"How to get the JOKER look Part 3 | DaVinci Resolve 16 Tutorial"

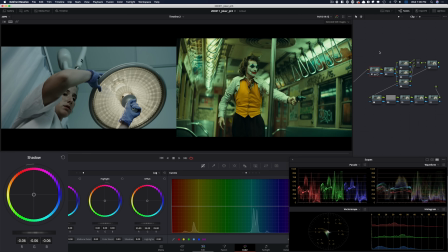So I'm not going to go too far with it. In my log wheels, I'm going to bring the shadows down just to give it a bit more depth, and then control it with my low range.
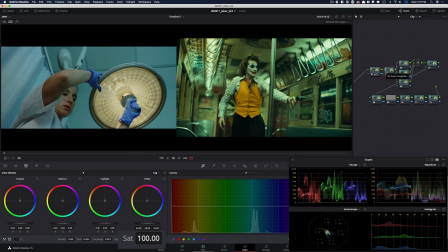All right, now let's start giving it saturation. And again, I'm gonna exaggerate it so we just have enough separation when we're creating our look. This is totally fine. And now what I wanna do is, I wanna take this color and start putting it in this world, okay?
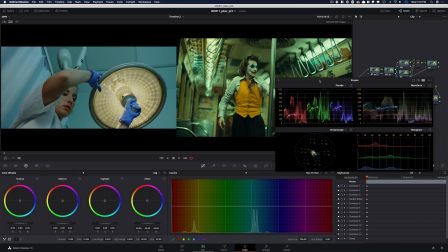Dingy green world. And the way we're gonna do it is super simple. We're gonna go in our hue versus hue. And then I'm going to take my cyan, because that's that color right there, and I'm going to start rotating my hue.
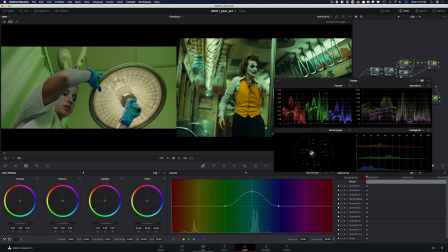Now, we can either go really far like that, but that's not what I want to do. I kind of want to be in this green world. And again,
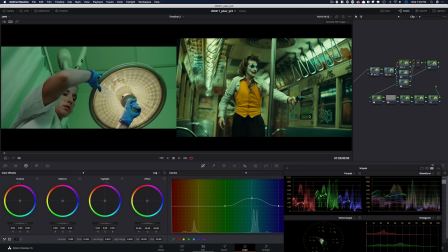going for the vibe, not for the exact color, but this is just like kind of capturing the essence of this scene.
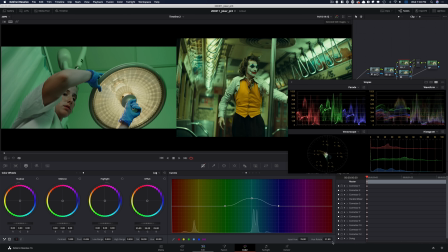So let me see. So let's just leave it there for now, and then we'll see if we want to search something up.
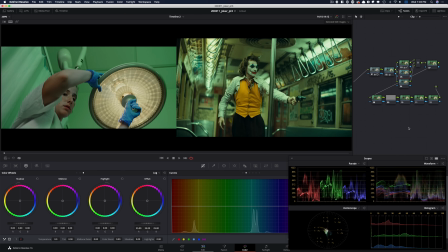Now moving on to the next node, and that's where we're gonna dial in the look, okay?
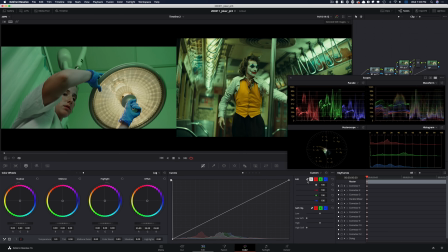And the way I'm gonna do that is simple. I'm gonna go under my RGB curves, I'm gonna break the chain, I'm gonna grab my blue channel, I'm gonna bring it down. That's what's gonna start giving us that look. So look at this.
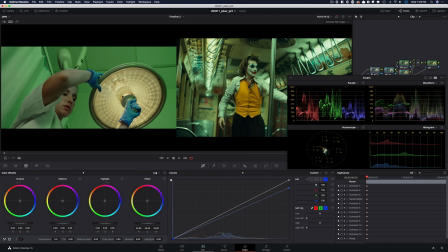The focus is this. I'm kind of looking at this and I'm trying to get this in that world. And now that we've done that,
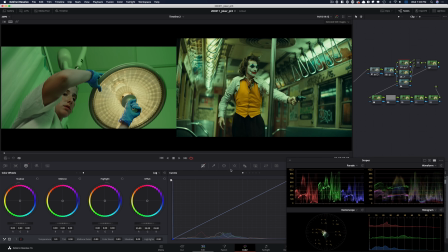I think what we can do is we can go back and dial back our hue versus hue and just bring that down a little bit. Let's see. Honestly, this looks better. I mean, this is before, this is after.
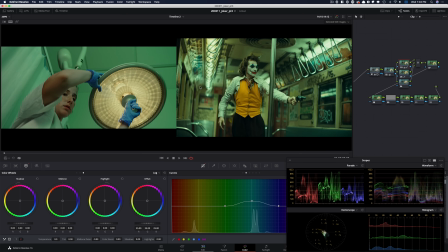This is just kind of like this right here. Just look at this. And look at this. So it's putting it more in that world, which looks really cool. So already, I mean, you can see, even if we just leave it here, how far we've come.
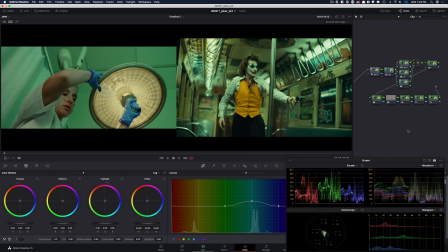And it's just such a clean grade so far. We're not pulling any keys. Nothing is gonna break apart. Again, this applies to that mentality of creating a look DNA so we can apply it from shot to shot and then scene to scene or the entire project.
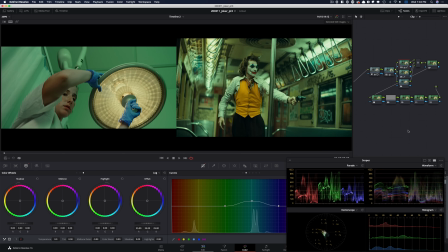At this point, you can even export this as a LUT and shoot with this look on, and it's gonna stick. So then when you bring it in, it could be just like a single node, which would be a LUT, and you can apply it and just go from there and then do your balance and you're done.
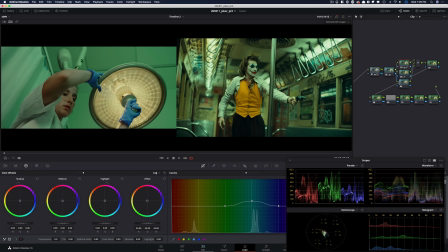All right, so now one thing that I wanna do for the skin is, look at right here, right? So the skin is falling a little bit more on the yellow side just to kind of make it look a little sickly, and ours is like perfect. It's really natural. So let's shift that. Again, we're gonna be under hue versus hue.
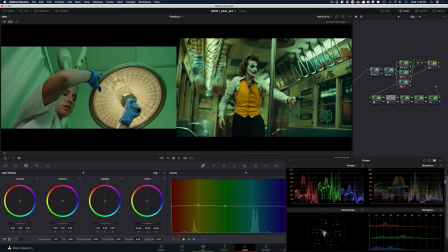I'm gonna take my yellow and start taking it in that world, right? So just making it a little bit sickly. And then I'm gonna take my red and I'm gonna do the same thing, and you're gonna see we'll start going in that direction. But I don't wanna do it too much. Maybe we should go off of like his neck right there.
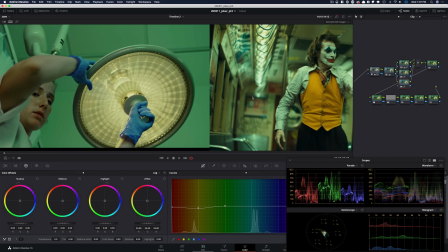So let's do this. And maybe I'm gonna pull it back a little bit, not go as crazy. So even something like that, if I do before, obviously does not match.